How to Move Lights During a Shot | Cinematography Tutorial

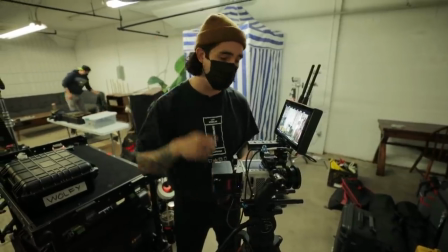And just the easier it is, the less rigging you need to actually rig it up on top. So as far as glass goes, I chose my Leica Rs.
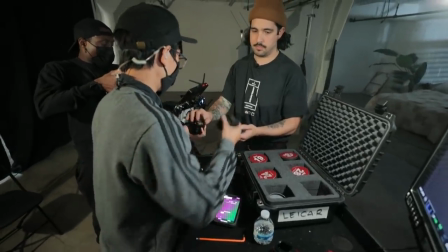I have a vintage set, about 40 years old, and I love these because much like the body, they're very compact and very small. Again, for that overhead rigging, we need to be as light as possible. They have an organic aesthetic to them.
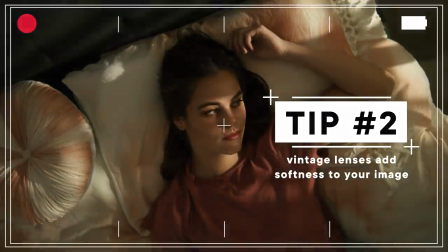They're kind of a departure from the clean look. I kind of want more of a vintagey character, a little bit of dirtiness to the image. So I'm really excited to be shooting on these as well. And of course, you guys saw my What Would Deacons Do patch.
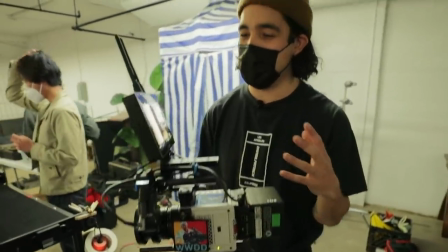I keep it on my camera at all times where I'm looking all the time. So every time I'm kind of unsure or even when I'm composing a shot, I think about my boy Deacons. So part of the reason I wanted to location scout was to find out where my natural light is coming in.
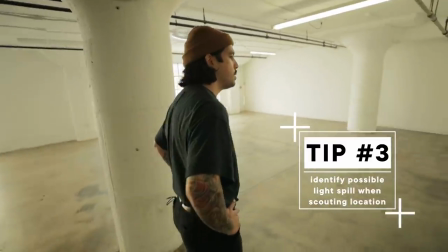I really wanted to make sure that the sun and the natural light wasn't contaminating my scene as we're creating all of our own artificial light. I estimate that the windows were about 10 by 10 each. So what I did was I grabbed two 12 by 12 neg fills and I just blocked them off.
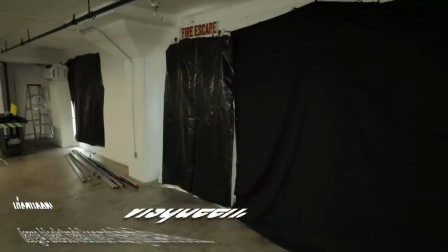We also used some visqueen to block some of the other windows off. And as you can see, we've got no sun coming in. We're at full control of lighting, and it's all up to me to be able to create that natural sunlight. So one of the most important parts of this production and the success of this production is the production design.
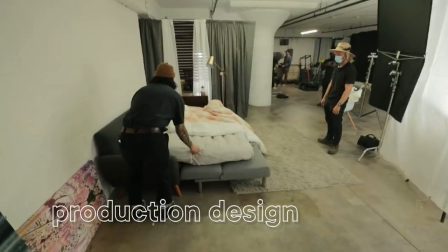We're building a bedroom in a studio, and there's so many little parts that go into that, but I think we're doing a great job. My homie Day over here is hooking it up with a bedroom in a studio. The good thing about this is we don't have to build out an entire bedroom.
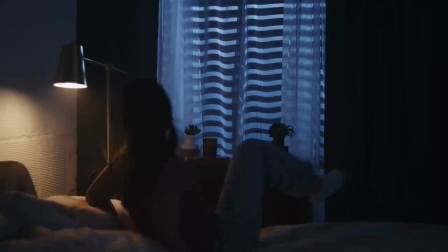When I was designing the storyboards and picking out my shots, I had one that's looking directly into the corner and then one that's looking straight down. So we really only have to build out what's in frame and not worry about everything behind us.
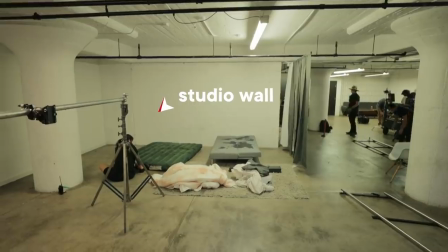To simplify this, we're using the studio wall as the wall behind the bed.
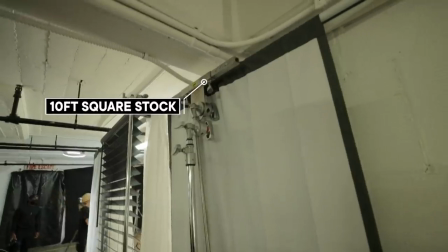So the other wall is gonna just be a goalpost and we're gonna hang some drapery from the top of the goalpost just to sell that there's a window back there. Obviously, you and I know that there's not a window back there. There's a window back there. So when it comes to production design, you just gotta make it work. And you gotta get creative. You gotta try to make things happen that look good on frame.
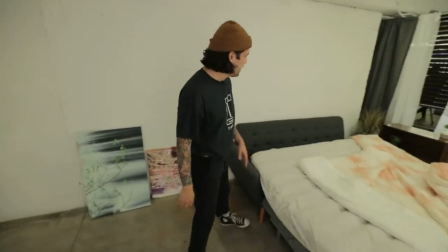And as you can see, we kinda did that. For the backboard, we're using an existing couch.
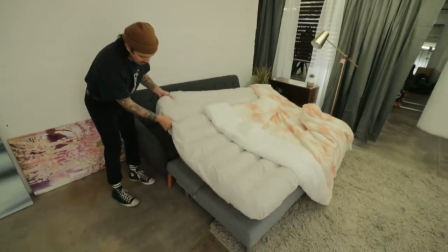On top of that couch, we have a blow-up mattress that's sitting on a futon.
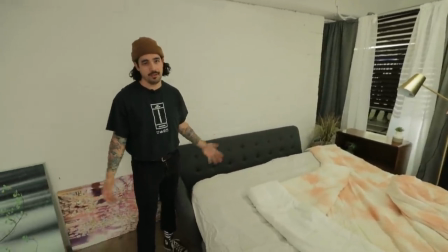You gotta stay creative. If it looks like a bed, it'll sell for a bed. So as you can see, we have Dylan setting up some Venetian blinds.
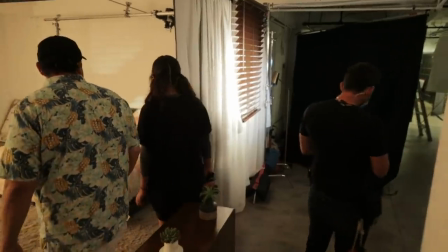Obviously, it's a window. We want to sell that it's a window. Obviously, we're in a studio, so anything we can do to make this look like a window, we're going to do.
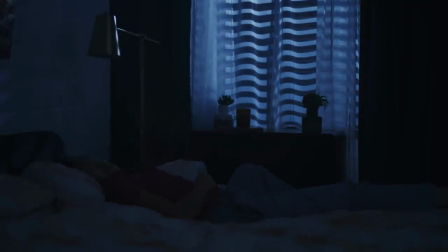The other reason I'm doing it is I want to create some texture and some patterns within the shadows.
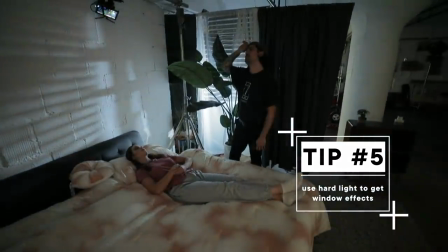It's going to fall onto the wall, it's going to fall onto the bed, and it's going to fall onto our actor.
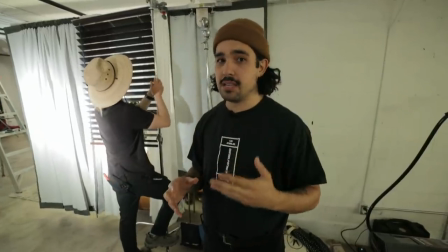And when you see the shadow of Venetian blinds, your mind will automatically think that's coming from a window.
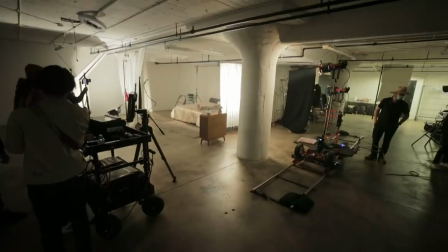Another important reason I brought these blinds in is to hide the lights. I don't want the camera seeing the lights from our secondary angle.
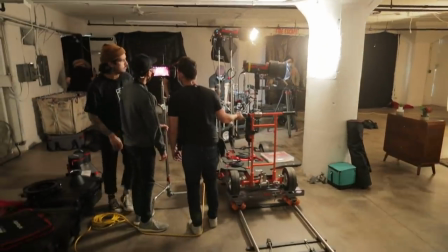And as you can see, our lights are moving in front of that window, right into frame, and I wanna make sure that the camera does not see.
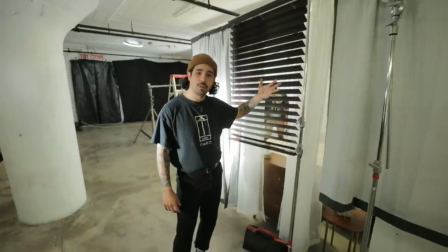So if I adjust these blinds downward, it's gonna hide those lights from being in frame. So this scene is mostly gonna be low key. It's nighttime after all, and low key means it's just darker.
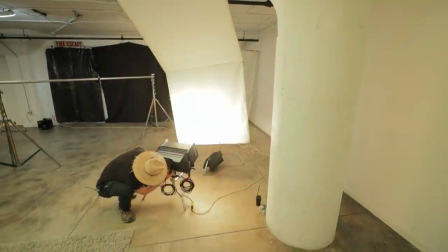Overall, generally a darker scene. So one of the lights I'm setting up is a fill light. And the way I'm doing that is using a Nova.
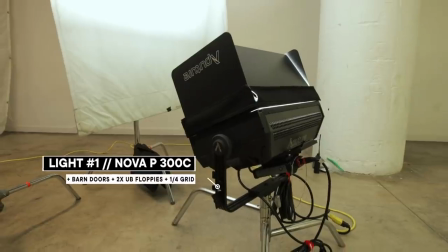I've got that set up low to the ground on what's called a turtle stand. That is bouncing up into two floppies that are side by side.
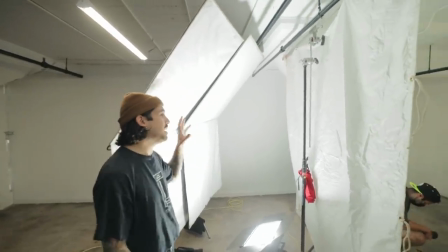The Ultra Bounce is bouncing through a half grid, an 8x8 half grid.
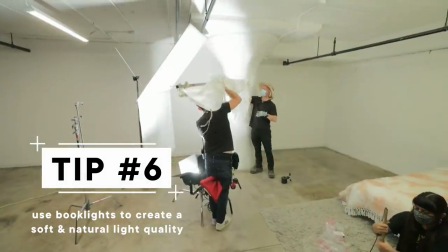And the reason we set up book lights is because we don't want to necessarily see that there is a light source lighting up the scene. We just want a general ambient sourceless light that lifts up levels. All right, as you can see, we just got our doorway dolly set up on a track.
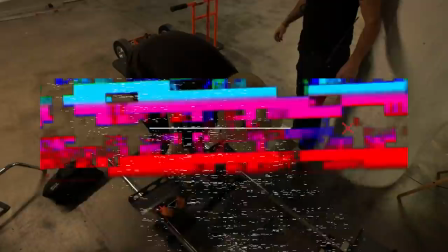And usually these doorway dollies are used for very dynamic camera movements that are really smooth,
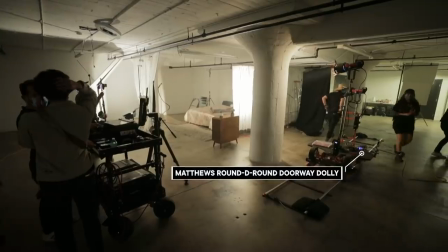but I'm repurposing this and I'm gonna put lights on there, and that's how we're gonna get the movement of our lights within our scene. So our gag light is finished. Our lights that are gonna be moving are set up, they're ready to go. All we need to do is add some gels, but I kinda wanted to bring you into what we've done with this. So what I love so much about these Matthews doorway dollies is they've got junior adapters built into the base,
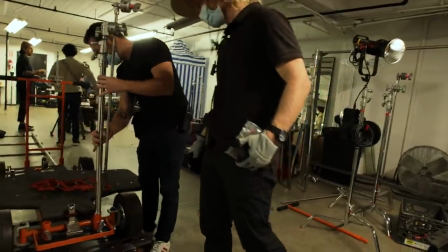which is awesome because I can take the turtle base off of my C-stands and just bring the C-stand directly into the junior adapter.
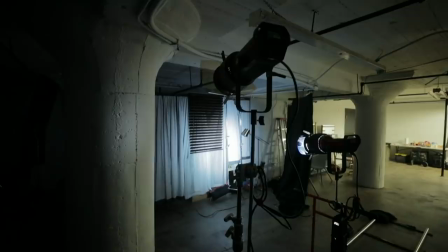And that gives me a mounting point for my light. So this light is going to be our moonlight.
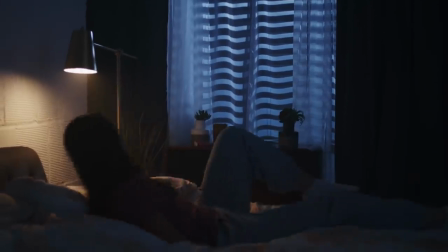I'm going to gel it with some CTB to give us that cool kind of moonlight. So I've rigged another 300D Mark II onto the handle of the doorway dolly.
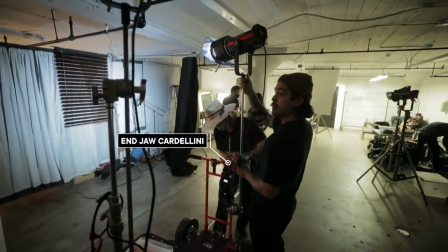I'm using a Cardellini to mount that. And as opposed to our moonlight, I'm gonna put CTO on this.
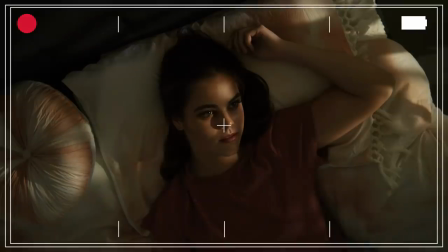That will give it a warm kind of sun look, and that's gonna be our sun. So one of the tricky parts to this lighting gag is we're gonna have to figure out how to fade the moonlight and bring up the sunlight in sync.
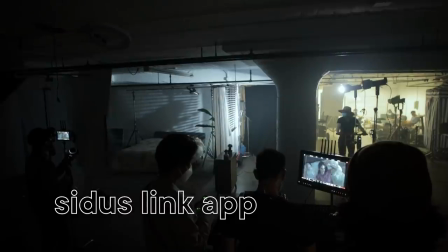So the way I'm gonna do that is I'm gonna connect one of the 300Ds to Sidus Link and then the other 300D to a different Sidus Link app. And I'm gonna have a couple crew fade one in as the other one fades it out. We're gonna have to time it, it's gonna be fun. I love this sort of stuff because production is all about learning the rules and being able to break them. We're using a doorway dolly, not for a camera, we're using it for lights. It's gonna be something that I don't usually do, but I think it's gonna be really cool.
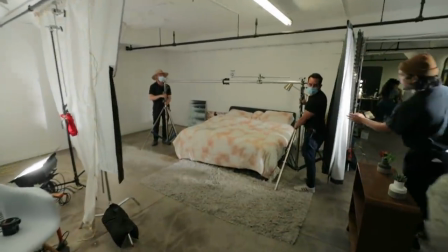We'll see what it looks like. How far in do you wanna go? Right above her face.
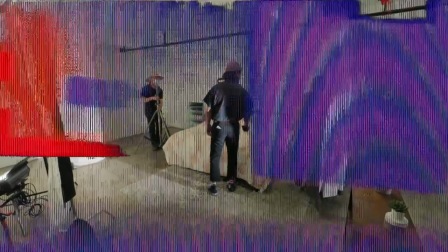Okay. One of the things you wanna do, especially when you're handing over gear, people are handing lenses, expensive glass, expensive cameras, is to be super safe. And when you're handing over gear from one person to the other, you wanna be communicating when they're letting go and when I'm grabbing it. So, Lee, Got it? Simple as that. You don't want to guess that the person receiving has got a grip on it.
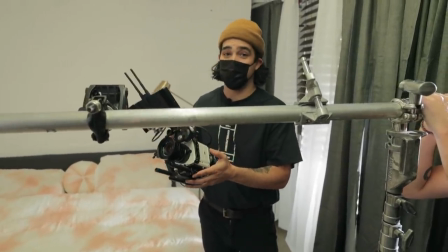You want to make sure they're communicating always to make sure that I actually have it. Because if I drop this thing, Deacons wouldn't do that.
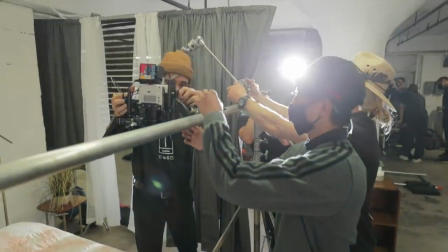Deacons wouldn't do that. Oh yeah, it's like side load. All right, lock.
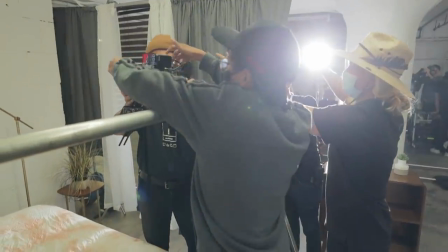Locking, hands. Hands. The baby pins can't hold them more. Oh yeah, good idea. Give me 1 second, coming back to the longer tank. Copy. Since we're rigging a heavier camera load above talent and it's gonna be looking straight down, we have talent underneath. Safety is the name of the game. Before anything else, we want everyone on the crew to be safe. So one of the ways we're doing that is we're connecting a safety chain from the camera onto the goalpost.
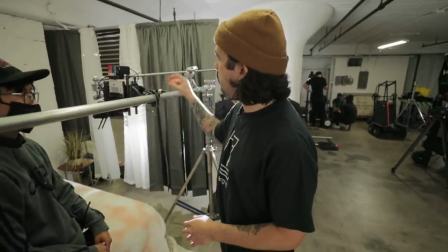So Lee has connected the safety chain, which is around the head. That's connected to the goalpost.
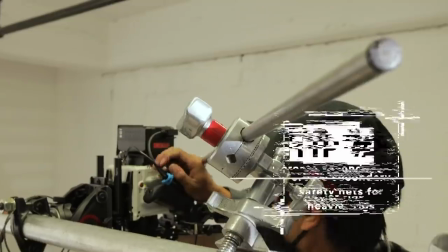If this falls down, this safety is gonna keep it from falling on our talent. So another level of safety, we wanna ensure this camera doesn't fall.
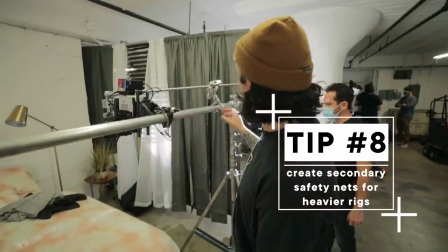For some reason, if this fails, we've got a cartellini connected to a gobo arm,
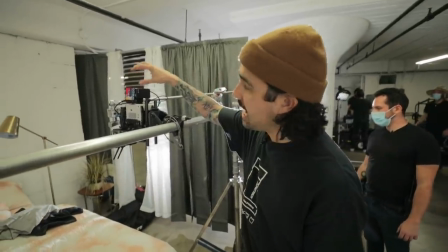and the gobo arm is going all the way to the cage of the camera where a baby pin is connected.
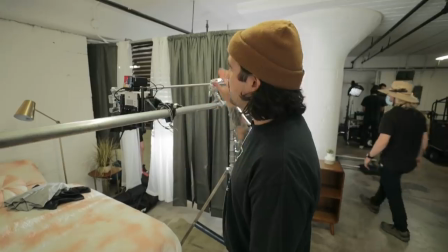So if for any reason this first level of safety fails, the second level of safety will protect our talent from the camera being dropped on our head.
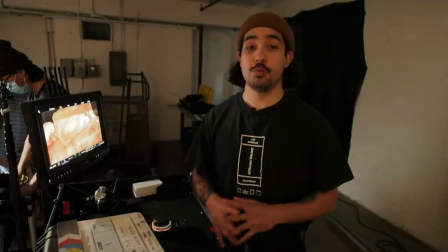Nobody wants that, and Deacons wouldn't want that either. So we've got our initial framing up, and I'm really liking where we are so far.
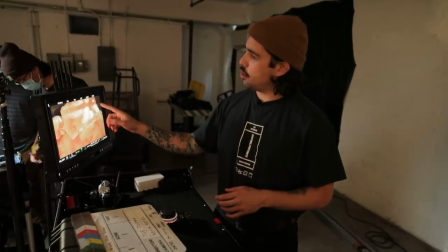One of the things though that I noticed is one of the goalpost stands is clear in frame.
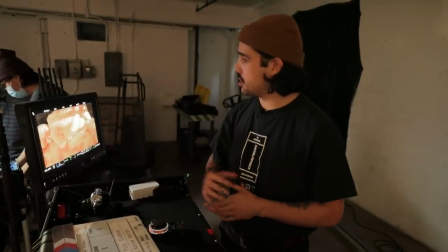It's going right across her face where she would be laying, and you can kind of tell it's a stand.
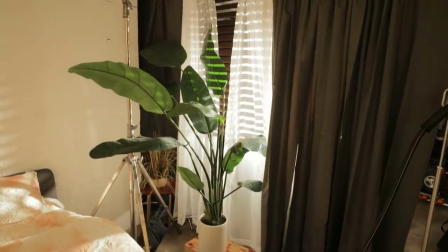So what I'm doing is I'm flying in a plant in there, some foliage to kind of blend in those shadows just so it kind of hides that stand, a clear stand in the shadows.
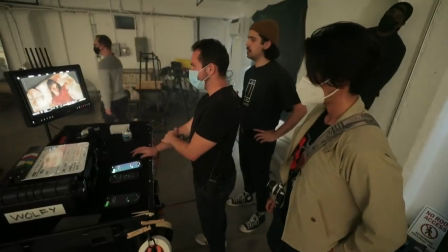A few more, keep coming, continue. We're gonna keep coming.
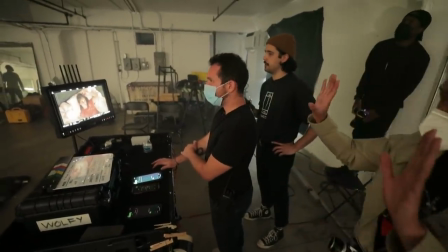Is that it right there? Right there. It's such a sliver. So what we're doing is we're kind of marking the A spot and the B spot to where the light is gonna move that's on the track.
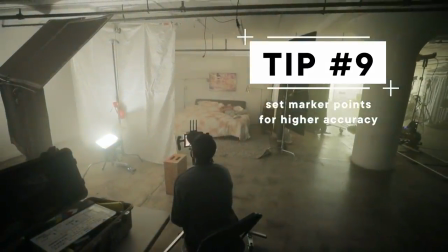And we ended on our B spot right here. This is where the track is gonna end.
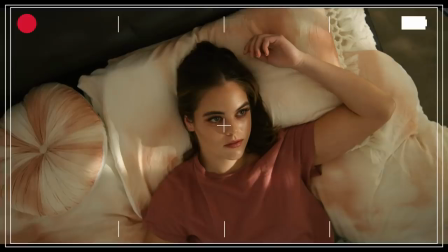And the reason I chose this track was because there's a sliver of light going right across her eyes.
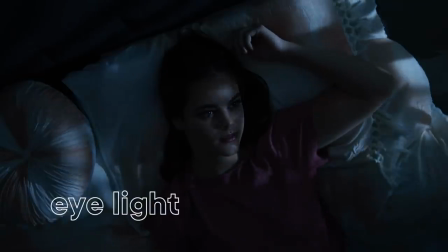And what that creates is an eye light, a catch light right in her eye, basically mimicking the sun, and it just brings her to life.
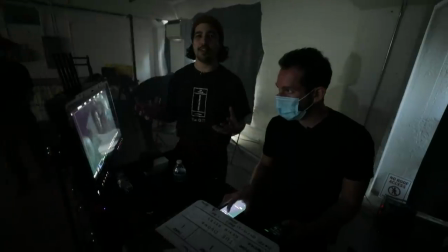Since we're working with two different color tones,
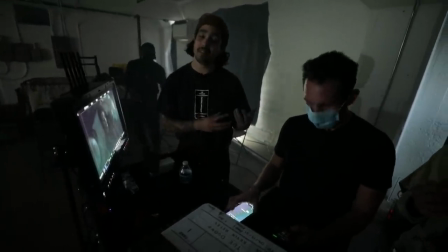we're working with cool moonlight and warm sunlight, I wanted the camera to kind of sit right in the middle.
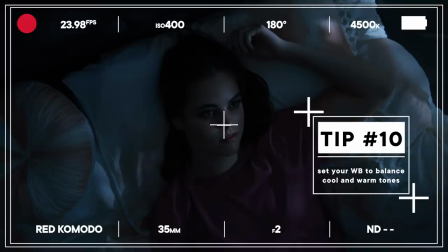So I set my camera to 4500 Kelvin, and that will allow the moonlight to be cool.
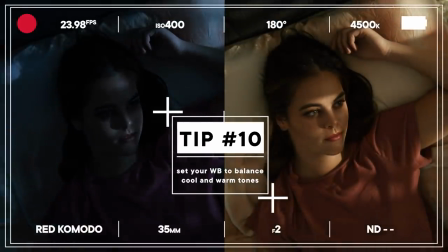And when we transition to the sunlight, it'll be more warm. All right, guys, settle in.
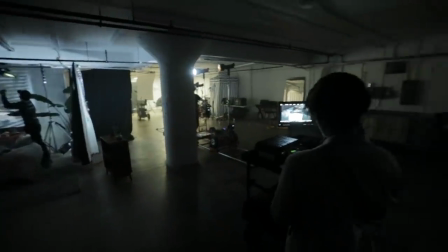This is our first take.